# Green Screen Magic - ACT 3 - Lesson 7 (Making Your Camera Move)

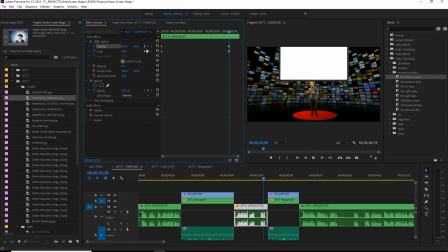And if that's where I want to go, great. Already placed. So you can see we already have some movement. Now the way that the keyframes are defaulted is when you get to this place,
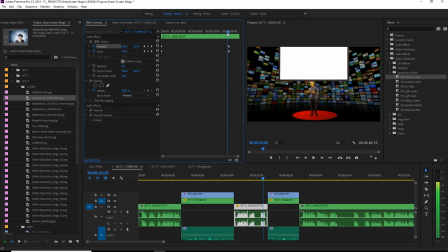it's going to stop because it's complete. And essentially it's just a linear motion. It just goes from this place to this place, and that's all it does. Yet to create a more realistic experience in our image,
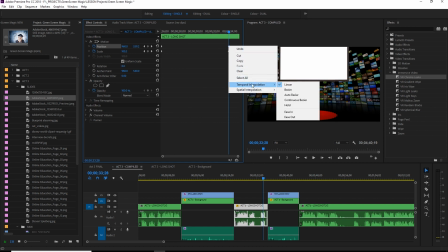we right click and we come down to the temporal interpolation. And what that does, it creates some physics to our movement. Ones I like to use is this ease in and ease out.
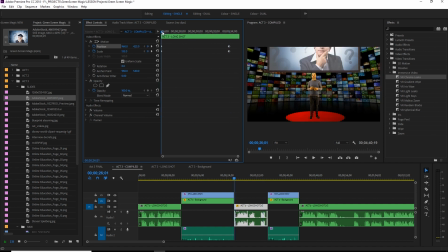So if I started the shot if I was a camera guy, I'm going to move these over a little bit to demonstrate. And you can look.
If colleges and universities had It starts moving, and it's continuous movement, continuous speed.
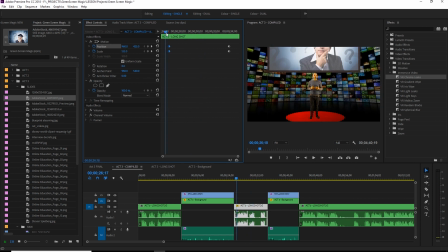Yeah, if I want the camera to ease out of these two keyframes, I'll come down and go ease out, changes the little icon, and as you can see, it slowly comes out of there and then picks up speed,
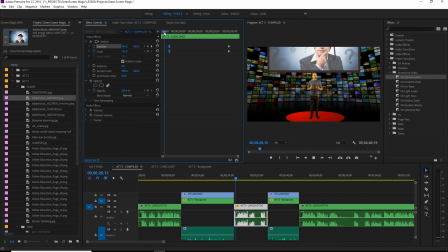which creates a more natural look to our shot.
If colleges and universities had dropout rates like that, they would.
And that's usually the way that a camera person would start pulling the shot. Just nice and easy. And the same goes for here.
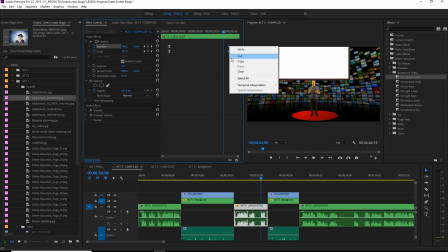If we want to come into this keyframe, we go down and go ease in.
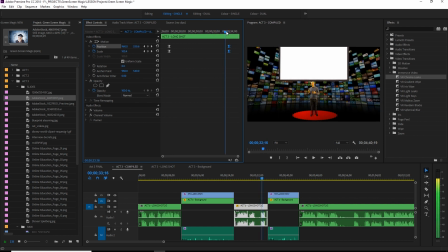And so it's going to slow down. By the time it hits there, it's really minimal.
Now let's just do an experiment.
Beautiful.
Now think about it. If colleges and universities had dropout rates like that, they would all be shutting down. Now let's just do an experiment.
There we go.
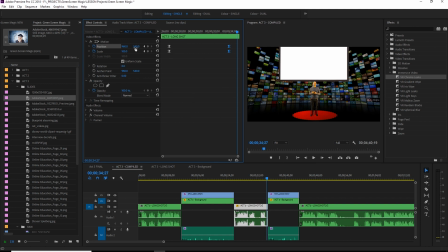So that's essentially how we use the scale and position animation
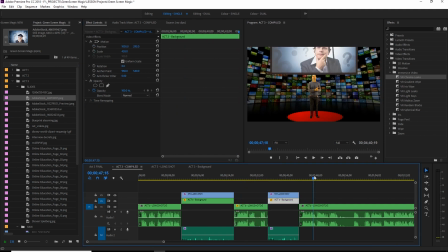to create movement in our shots. Sometimes we might want to move in, sometimes we might want to move out. We can easily do that. One thing to consider is if this is a camera in physical space, in this auditorium,
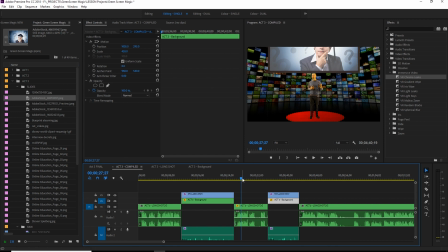wherever we're actually recording and shooting this presentation, then when this camera moves out, It's like that. it comes to the other camera, but this camera still exists somewhere in space.
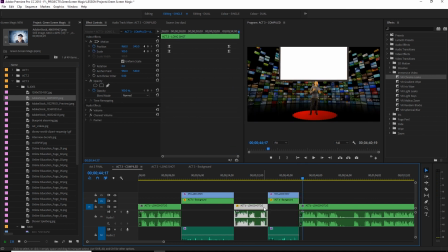So when it comes out, it would be most realistic to keep this camera starting away and out and zoom back in. So let's do that now. Just quick zoom in.
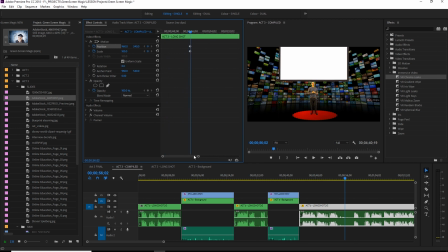So I create the other keyframes. So I'm going to start there where I've created these keyframes, move to the other ones, and I'm going to zoom in.
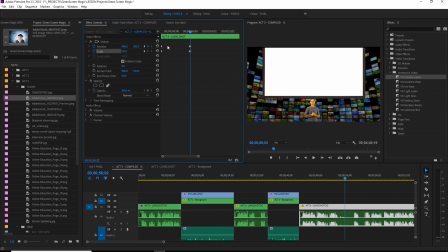And this time maybe I want to zoom up to the slide. I come in here, we go to ease out and ease in. Completed it.
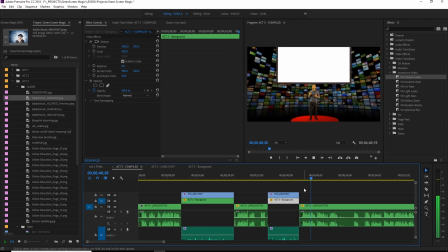That looks to be about 99% of us in the room.
But in this instance, I'm actually thinking that it would be nice to simulate as if the camera started moving back in somewhere further along the way.
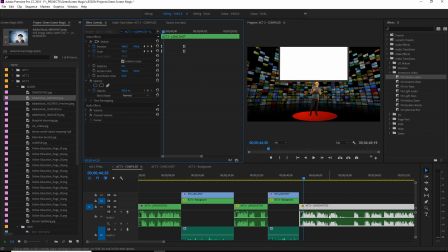So when it reaches here, it's not going to ease out of this point. It's actually already fully in motion.
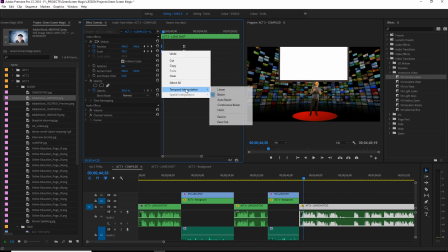So I'm going to come over here and create it back to being linear.
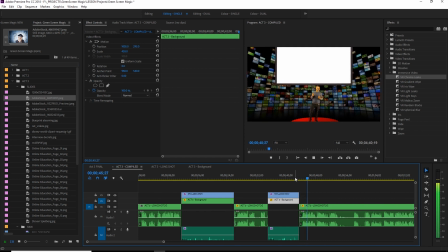That looks to be about 99% of us in the room.